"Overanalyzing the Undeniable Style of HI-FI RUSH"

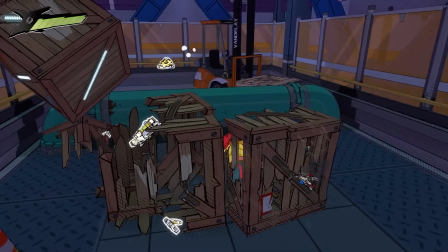In Hi-Fi Rush, the developers have used a simplified version of cross-hatching as an alternative to ambient occlusion,
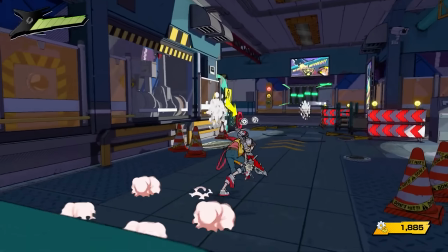a common technique used in video games to simulate how light interacts with objects in a scene.
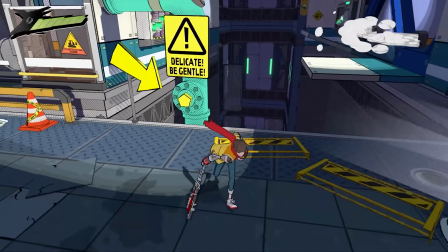By cross-hatching in the areas where ambient occlusion would typically occur,
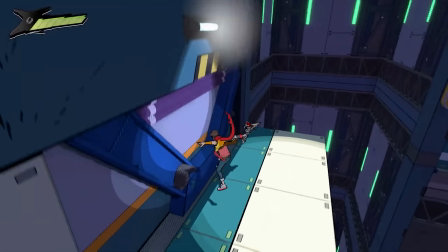the game's environments have a more hand-drawn and illustrated feel, adding a unique aesthetic to the game.
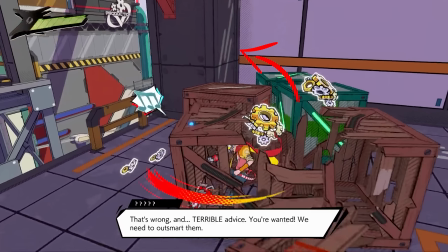This can be observed throughout the game and is particularly notable in the way the game represents shadows and depth in the environments.
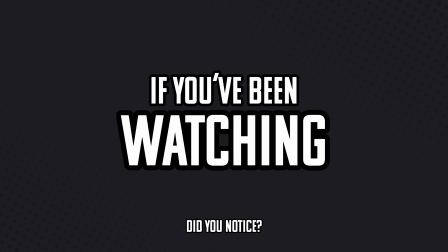If you've been watching these clips closely, you may have noticed another technique. Take a look at this clip here.
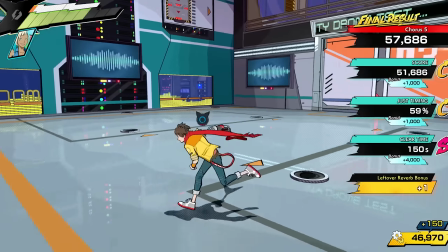If you look at the reflections, you might notice that the reflections seem to be broken up into little dots instead of solid reflections.
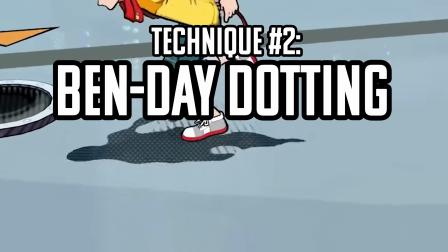This is an homage to a technique called Ben-Day dotting, and is a technique used in comic book art,
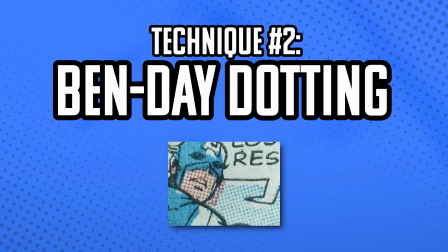illustration, and other print media to create the illustration of tone and texture. In traditional media, Ben-Day dotting can be used to simulate lighting,
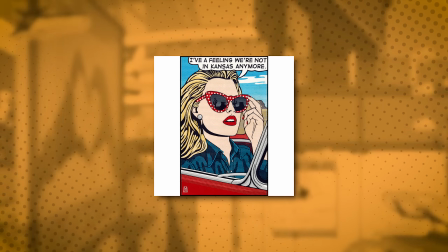reflections, and shadows on surfaces and create patterns, such as the iconic Roy Lichtenstein's comic book art.
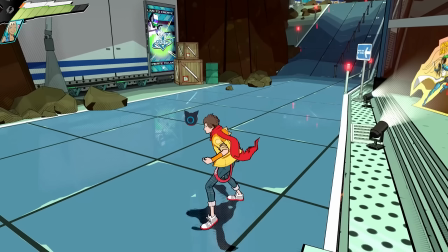Just like simplified cross-hatching, HFR also uses a variation of Ben-Day dotting all over its environments,
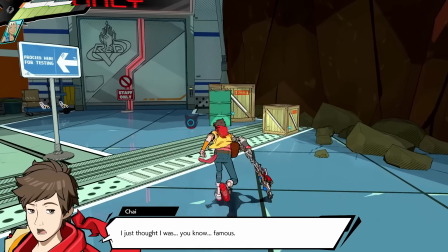mainly in the reflections on the ground and in the various lighting sources scattered all over the game's environments.
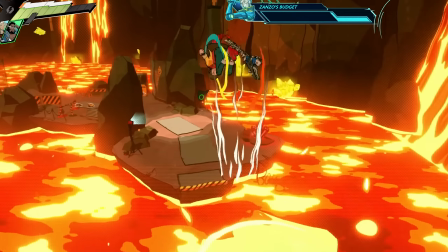I've also found evidence of Ben-Day dotting on other emissive surfaces like in the lava.
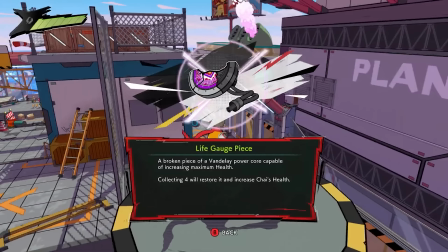2 volcanoes!
The creative use of cross-hatching and Ben-Day dotting in Hi-Fi Rush is a really clever contrast.
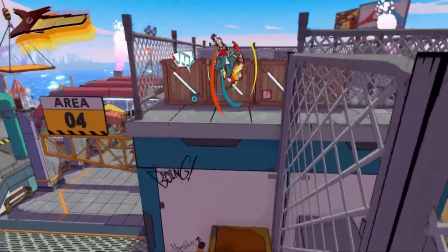Cross-hatching is typically used in areas of shadow and darkness, while the Ben-Day dotting technique creates the illusion of lights and reflections.
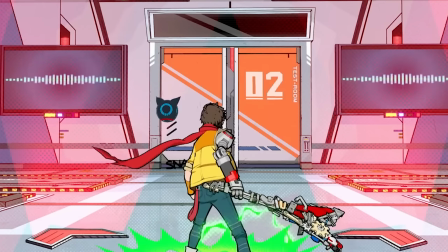This way, the two techniques are distinct and are always balanced and complemented with little to no overlaps.
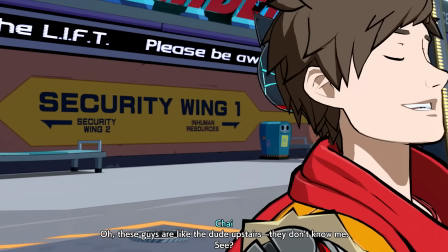These two techniques have no real design advantage in a game.
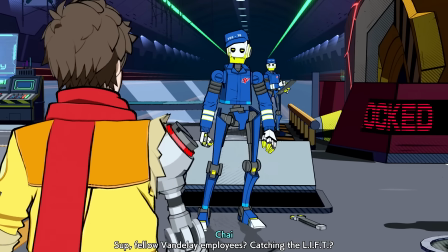This is simply an aesthetic choice made by the team to give HFR a unique and truly distinct style.
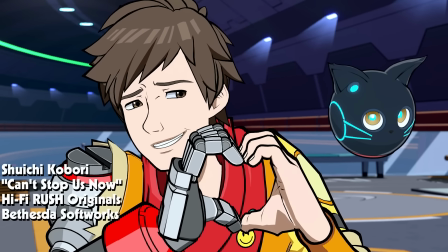A great example of the art team going above and beyond to give us a truly mind-blowing and creative visual experience.
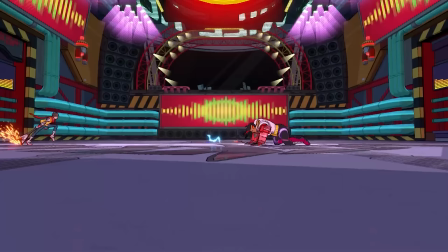In Hi-Fi Rush, the developers at Tango Gameworks have taken great care to ensure that the game's animation is top-notch.
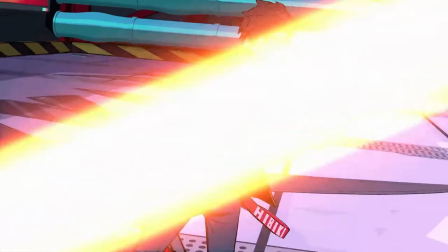Not only are the characters animated with fluid and dynamic movements,
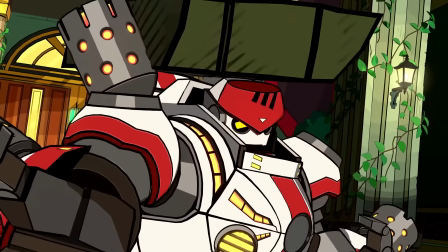but the entire game world is also animated to the beat of music, giving it a Cuphead-like visual heartbeat. As the player progresses through the game, they will notice that the environment is moving and changing in time with the music.
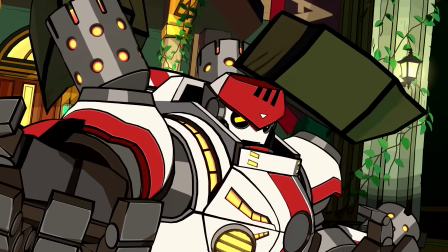The trees sway, the lights flicker, and the enemies move in sync with the beat.
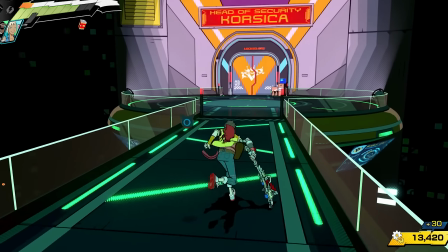This rhythmic animation helps to create a sense of immersion for the player, making the game world feel like a living, breathing place.
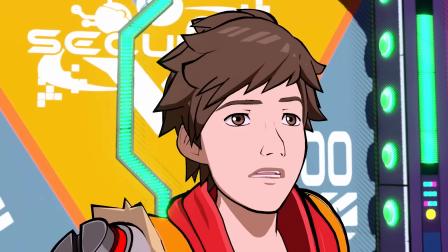The animation helps convey the game's mood and atmosphere, making players feel like they are genuinely a part of this world.
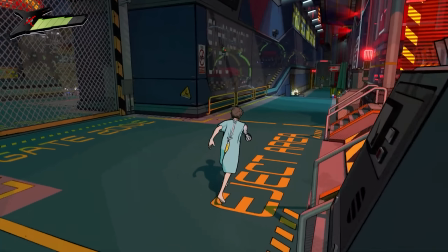A great example of this on-beat animation are the idle and running animations of Chai.
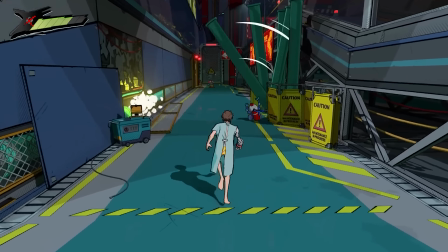As you run through the world, Chai's running animations always sync up with the beat, regardless of the tempo of the song.
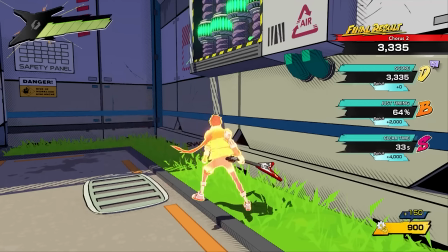And when you stop moving, Chai breaks into this amazing idle animation, where he snaps his fingers and stomps to the beat.
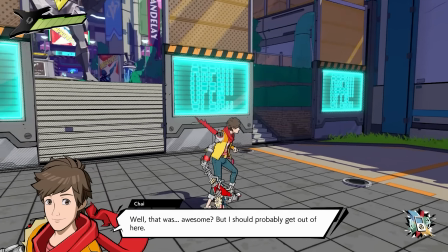I have looked at this animation for hours, and there's always something else you notice about it.
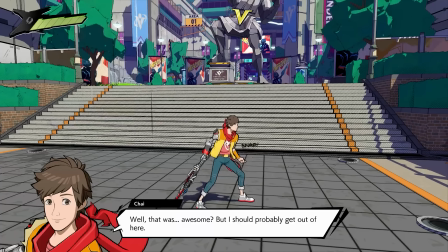His scarf blowing in the wind, his shoelaces bouncing on his shoe, the great little snap animation when he snaps his fingers.
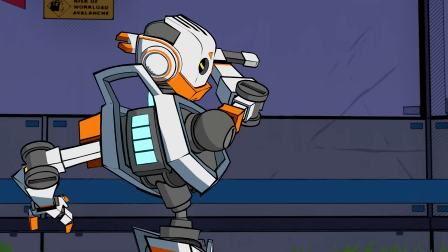This game's animation feels so polished and refined, it really makes you appreciate how much work went into the animations of this game.
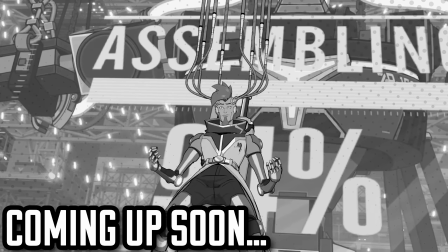And I know you've noticed the VFX, and don't worry, we will get into that in a bit. But if we're talking about polish, we have to discuss the cutscenes.
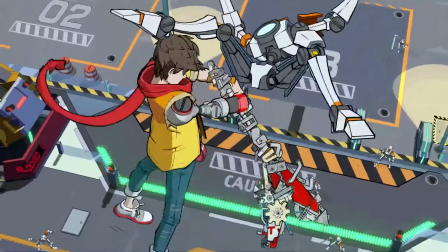HFR is littered with 2D and 3D cutscenes exploding with life and great expressive animation,
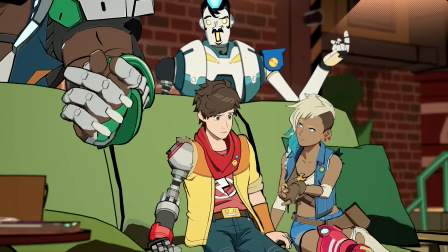giving all the beautifully designed characters a chance to show their personality through their motion.
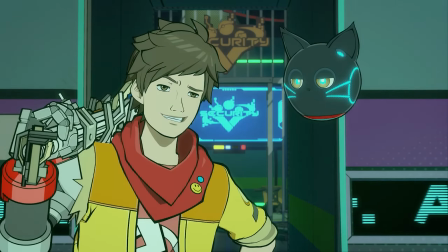Chai's misplaced, goofy confidence, 808's playful nature, and Rekka's brutal,
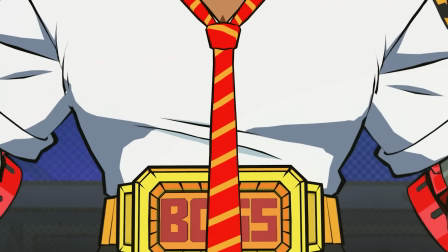heavy-handed approach all come through in their animations in the cutscenes, both 2D and 3D.
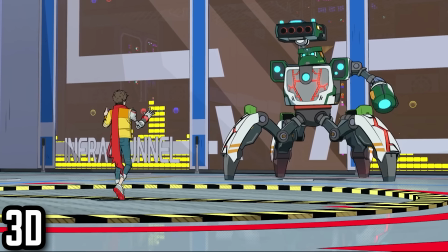Well, we had a good run. Look, man, I think we have more in common than we do apart.
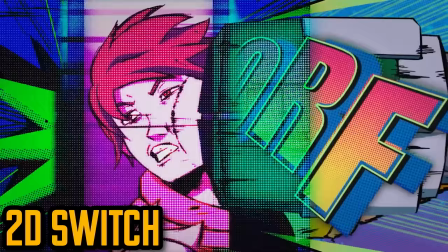How about...